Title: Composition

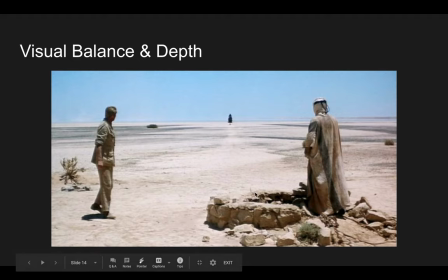(12:23)
But then we have the balance in the depth, okay, the foreground images that gain our attention balanced out with the background image. It doesn't have to be a big image in the background to stand out, but we also have balance in terms of the three sections of vertical sections of our frame here, okay.
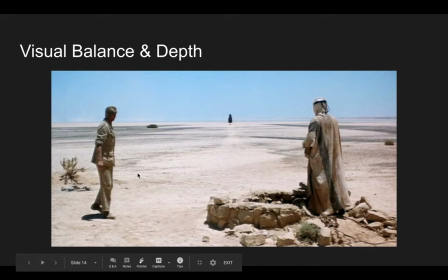(12:43)
We have one character here in the left section, one character over here in the right, and then our background character here who's in the center. We also have, to some extent, vertical balance. We've got the well, which has a lot of visual weight,
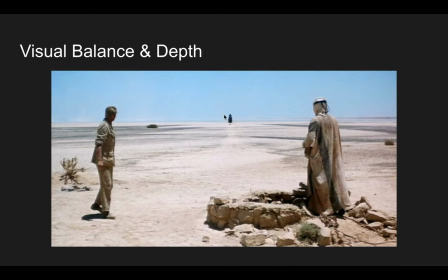(13:00)
balanced with this character here in the upper third, if we're talking about vertical balance. So this is one of the reasons why this is a kind of deceptively beautiful shot it doesn't seem that complex but if you if you think about the
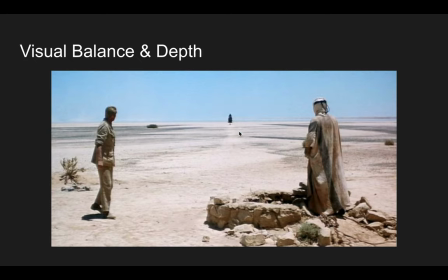(13:17)
way that this shot achieves balance in at least three different ways you can see just what makes it a visually pleasing and visually compelling image and you can understand why lawrence of arabia won best cinematography in 1960.
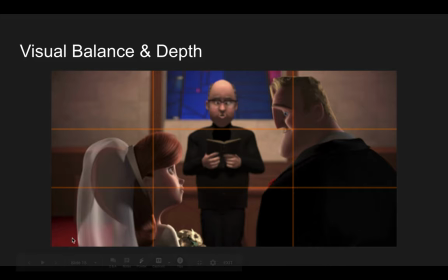(13:31)
here's another shot from the incredibles and you can see here again how we get balance from the foreground um our our two uh main characters here their wedding um they're in the foreground and then we have the priest uh who is in kind of the middle ground um between them okay and you
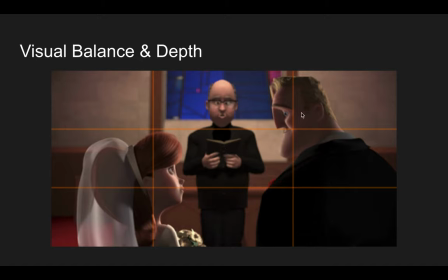(13:49)
can also see that we get um we get horizontal balance here mr incredible in the upper right kind of like he was before with his daughter and his wife here Elastigirl in the lower left. And their eyes,
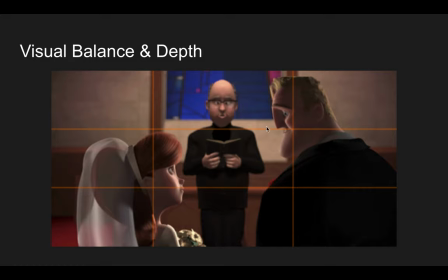(14:05)
their eye lines are connected and they cross over the priest in the center and the book that he's reading from here. And so there's this nice kind of flow and balance across or diagonally across the frame that way,
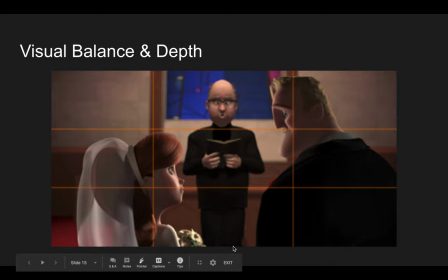(14:23)
as well as in terms of the visual planes, the foreground and the middle ground. Okay, the next term would be negative space.
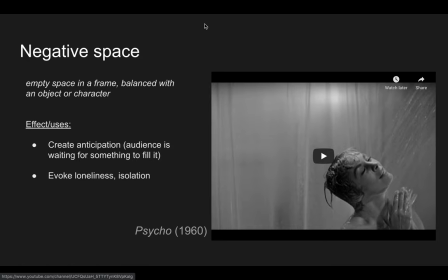(14:33)
So to think about negative space in relation to the rule of thirds, this is when you've got empty and like an empty side of the frame that's usually in that emptiness is usually balanced out with a character on another portion of the frame,
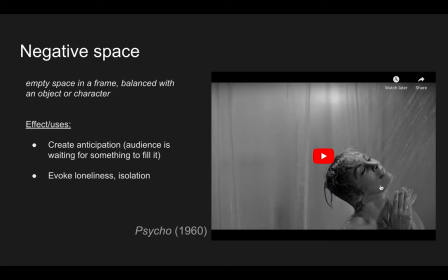(14:51)
okay? So this can be a little bit confusing to understand, but negative space itself can have visual weight. And that's oftentimes because it occupies so much of the frame.
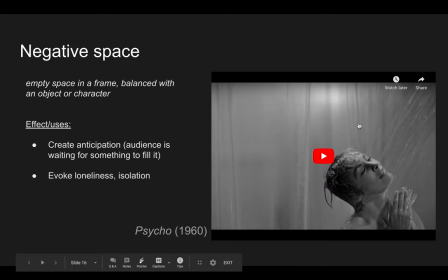(15:06)
So anytime you've got something filling up a large portion of the frame, we're going to be thinking about it and focused on it, even if there's nothing there. And so here's one way to use negative space.
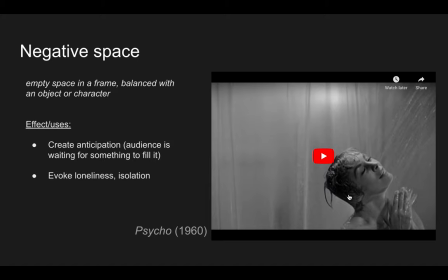(15:21)
Negative space can often be used to heighten a sense of anticipation? Because here's the thing. Our eyes and our brains, when we look at an image, we want balance.
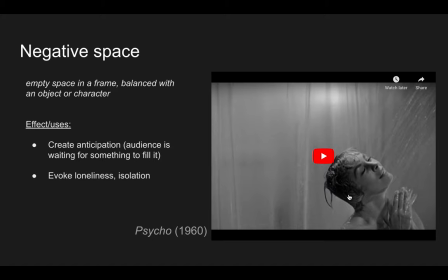(15:36)
And whether that's because film and photography has trained us to expect balance, or that's just kind of the way we like things, is to see balance in an image. But regardless, when we look at a photograph or we look at a shot in a film, we like balance.
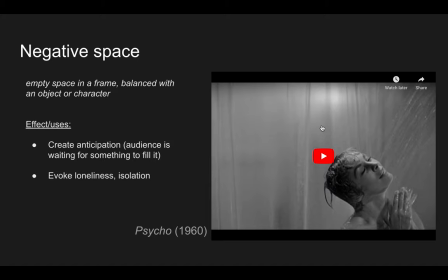(15:53)
Balance makes us feel good. It makes us feel at ease. When we don't have it, it could be a little uneasy, depending on the context.
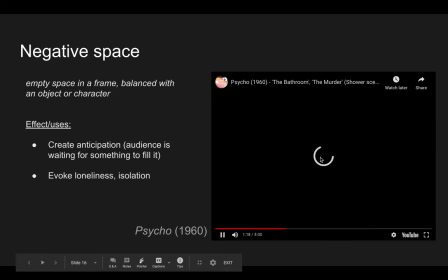(16:04)
And here's an example of that. This is the famous part of the famous shower scene from Psycho.
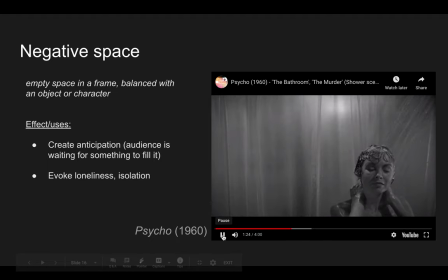(16:10)
We're not going to watch all of this, just a few seconds of it. Get the idea. So here is, we've got Marion Crane, the character of Marian Crane here in the lower right, in case you can imagine our thirds,
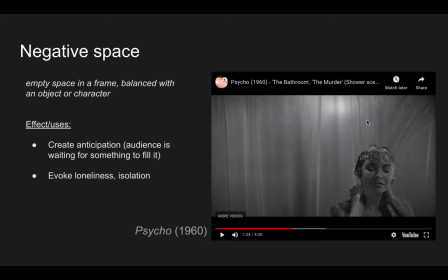(16:25)
our bottom line cutting across this way, kind of on our eyes, and our far right cutting down this way.